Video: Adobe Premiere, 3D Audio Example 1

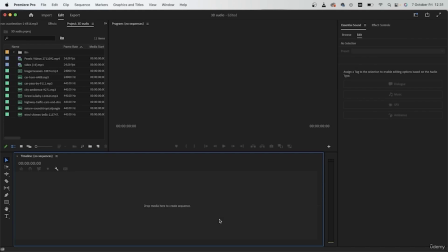Welcome back. Now we're going to take a look at how we can create 3D audios with what we have learned so far. So I have some sound effects and some clips that I will use for this lesson.
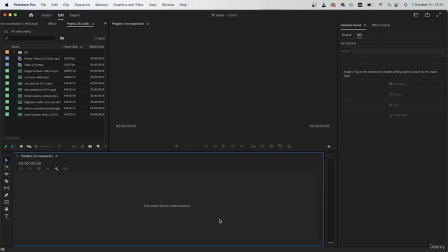You can find all of these in your resource pack, download them, import them into your project, and then we can get started. Let's begin with our first example, which is of this city landscape.
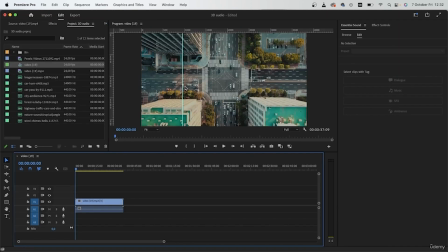Make a sequence with your video. There's no audio here, so I can just get rid of that by holding down Option or Alt, clicking on it, then hitting backspace. So this video has no audio,
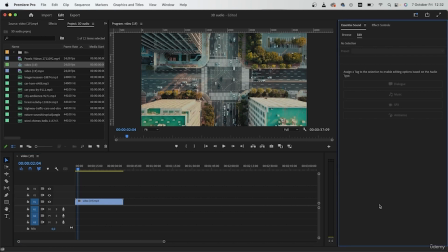and I just need to analyze it myself and list down the things that I would hear if I was in this situation. My first sound effect is city ambiance. Drag this underneath your video, and now let's see how that sounds like.
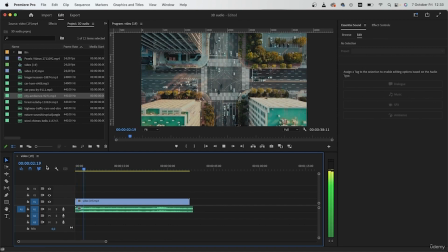It sounds okay, but there are some problems. First of all, the audio is too loud and the camera is clearly far away.
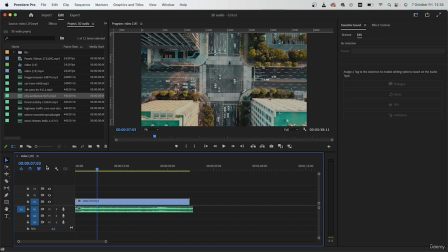Second of all, I'm hearing cars passing by way too quickly, and that's not corresponding with what I see on the screen.
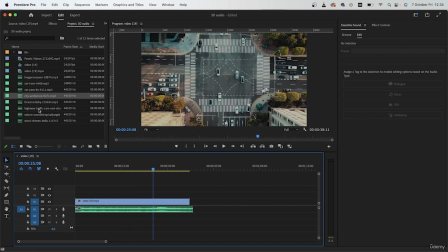So let's leave this in and bring in our next audio, and then we can work to make it sound appropriate. So I'm going to keep that in mind and bring in my other audios. I have car horn.
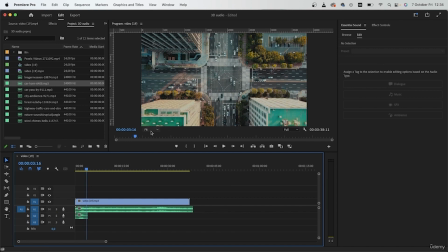That's something that you will hear in a situation like this. Next, we have highway traffic cars. And then we have car pass by.
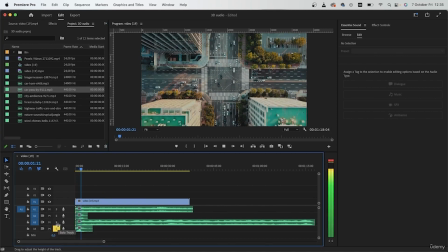Alright, so I have all of these different audios, and when I play them all at the original format, this is what it sounds like.
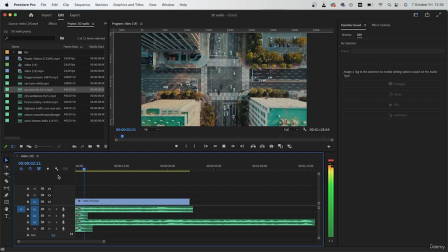So this is my base work. I have aligned all of my sound effects. And now before I adjust everything to the way it should be,
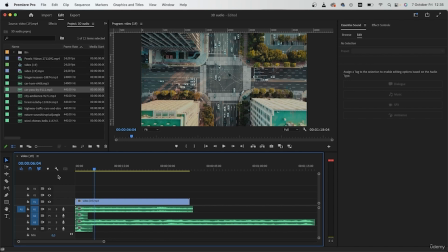I'm going to just duplicate a few of these audios, maybe adjust the duration, fade some of them out, and just make everything ready for when I want to add a tag to my tracks. So for the car horn, I definitely want more than one.
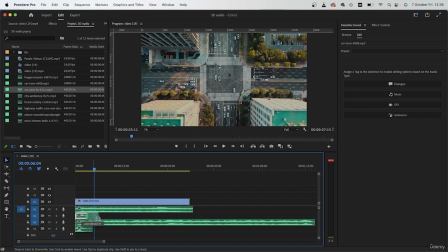Click on that audio, alter option, and just duplicate this a bunch of times. Next, we have car passing by. Duplicate this too. In a really random way.
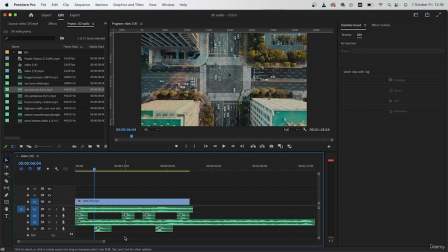You don't want anything to have rhythm or be predictable. Next, I have this really long audio.
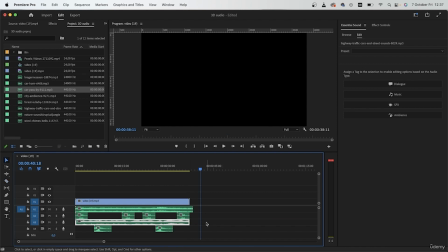I'm going to cut it around here. Get rid of the excess, Command H, to add crossfade transitions. Do the same thing with the top audio. Command H. And there we go.
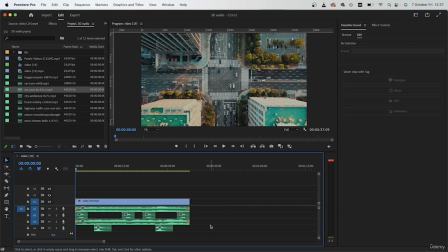So now all of these audios are fit for this video. Let's play it back.
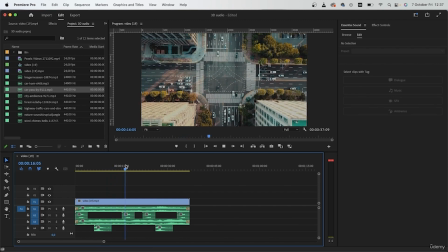So that's what it sounds like. It's not perfect, but we're going to work with it now. So the first audio is just the city ambiance,
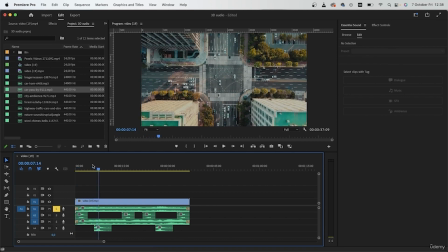which definitely needs a little bit of reverb.